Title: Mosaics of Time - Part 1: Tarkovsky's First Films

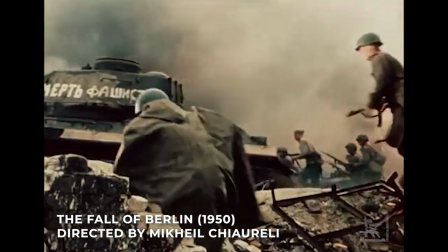275s
War films were popular choices among up-and-coming Soviet directors in the 40s through the early 60s.
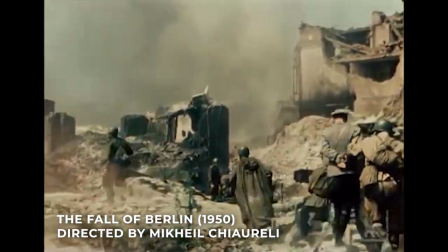281s
However, the central focus of mainstream war films was to romanticize the warfare of Soviet soldiers led by Stalin in World War II. When Tarkovsky was offered a feature film script to direct, he had a far different plan. it.
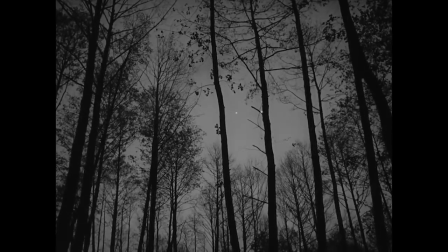299s
While still following Soviet soldiers during World War II,
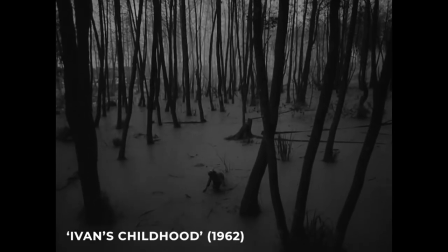303s
Tarkovsky's first feature film, Ivan's Childhood, zeroes in on how the horrors of war can truly tear a person down to nothing.
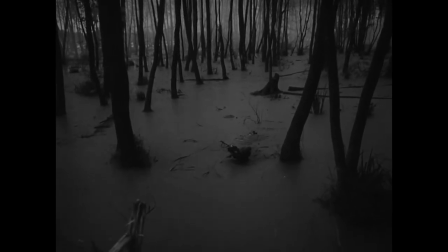312s
This person, or child, is named Ivan.
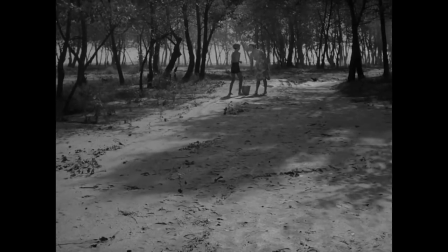317s
The film begins with Ivan, or Ivan as pronounced in Russia, enjoying a peaceful setting with his mother.
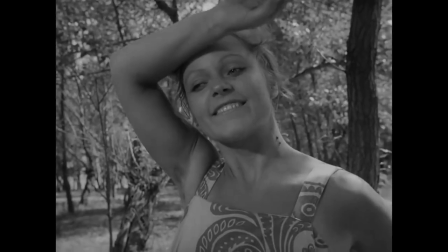324s
The tone quickly shifts as the setting turns nightmarish, and Ivan is jolted awake.
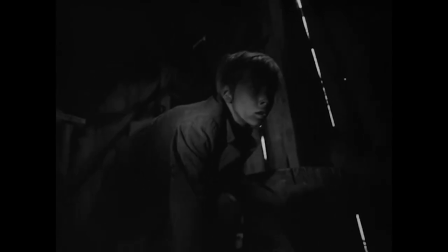330s
He is now alone in an abandoned building. His family was evidently taken from him as a result of the war.
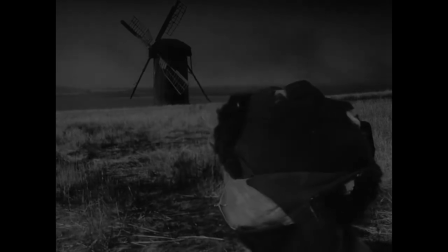342s
Following Ivan, we are introduced to the barren, war-ravaged countryside, which has become an everyday site for Ivan.
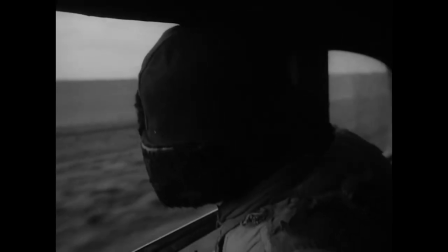350s
We continue to follow him as he works with the local Soviet soldiers, itching to get back at the enemy in whatever way he can.
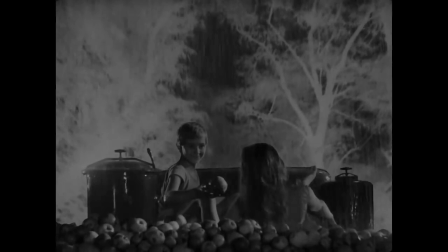360s
The film is structured around three more dream sequences that connect the audience emotionally to
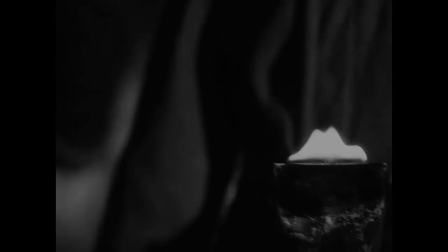366s
the highs and lows of what Ivan is experiencing in his head during this tragic time.
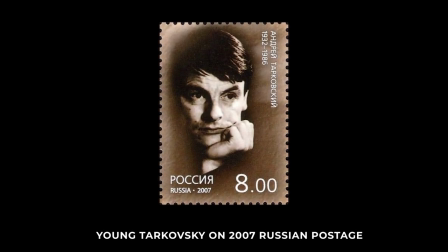373s
At only 29 years old, Tarkovsky's goal with Ivan's childhood was to see if he had it in himself to be a director.
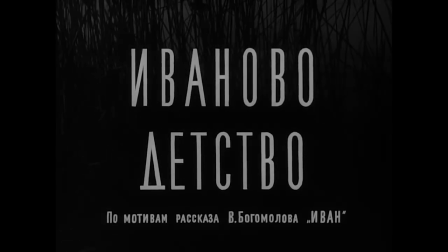382s
Being his first feature film, this was likely his most difficult project yet, but through Through his persistence in realizing his personal vision for the story, he was able to craft a final product that he was artistically satisfied with.
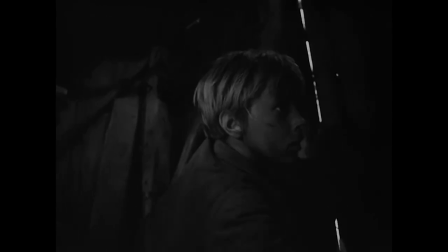397s
Let's take a look at one unique storytelling choice made in this film. As Ivan awakes, we don't know where he is.
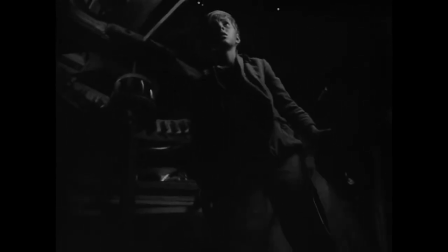404s
The usual practice would be to cut to a wide shot following him waking up from his dream, an establishing shot to give the audience immediate context. context.
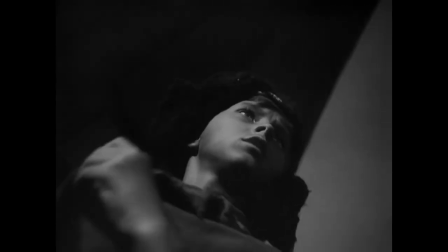414s
Instead of this, the surrounding area is slowly revealed, each shot showing more and more of the location and situation that Ivan is in.
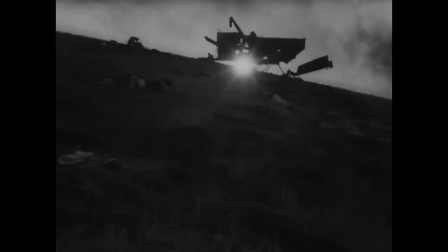425s
This slow reveal of context is used multiple times throughout the film,
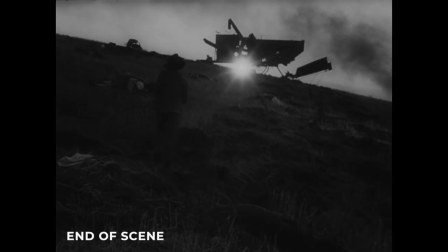430s
typically ending with a wide establishing shot rather than beginning with one.
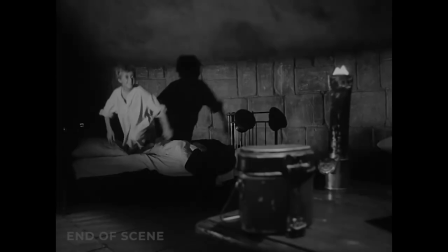435s
This helps the events of the film maintain a dreamlike and eerie feel, as if each scene is trying to hide things from us,
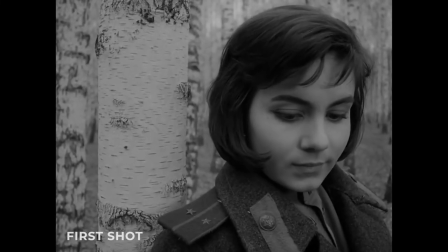443s
like a parent sheltering their child from the realities of war raging around them."
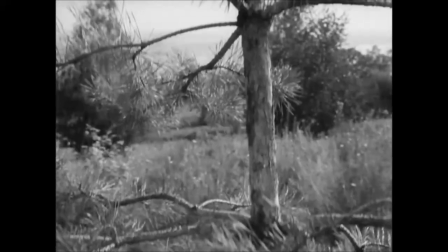449s
In a recent Oscars acceptance speech, director Bong Joon-ho quoted Martin Scorsese in reference to filmmaking, the most personal is the most creative.
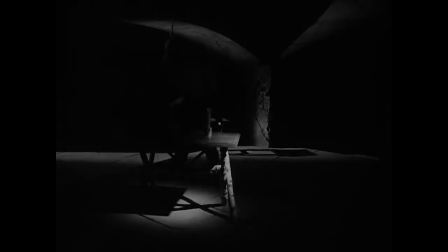460s
Tarkovsky truly advocated for the practice of delving deep into your own emotions when crafting a film or any work of art.
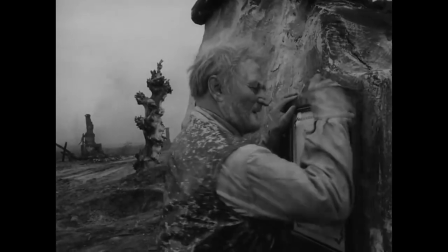469s
Ivan's Childhood is not a film about Andrei Tarkovsky, but quietly woven into it are intimate stories about his own childhood.
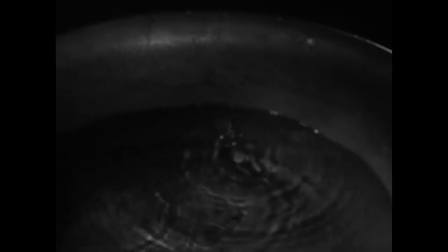478s
When I first watched this film, I noted the dream sequences in particular as being especially visceral and emotional,
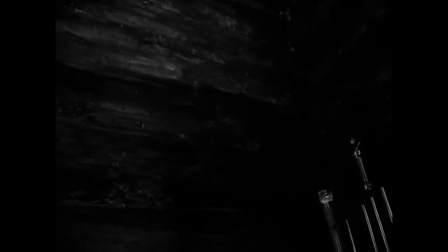484s
but I didn't really understand how Tarkovsky was able to achieve this. Later on, I learned that the texture of these scenes was drawn from the director's memory.
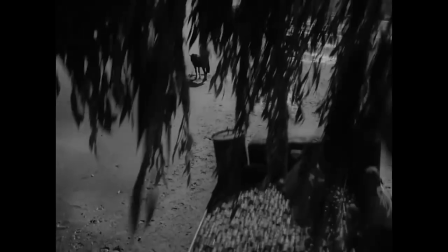494s
He focused on sensory things such as the imagery of horses and apples. Rain in the air.
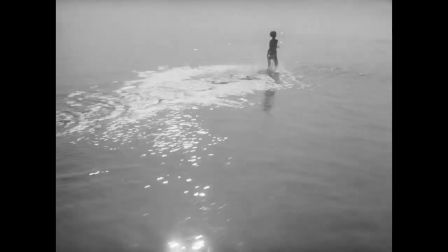502s
Imaginary light sparkling at the bottom of a well. The joy of sprinting along a beach where water and sky meld into one.
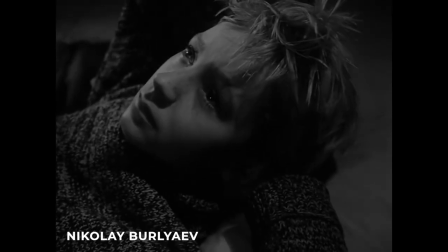510s
Ivan, played beautifully by Nikolai Berliev, was brought to life through the true emotions of Andrei,
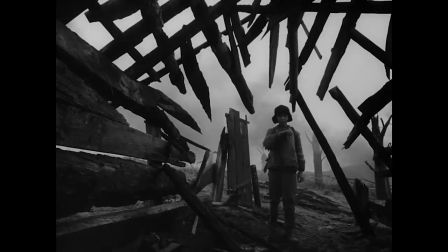517s
a child whose life was greatly affected by the tension of World War II.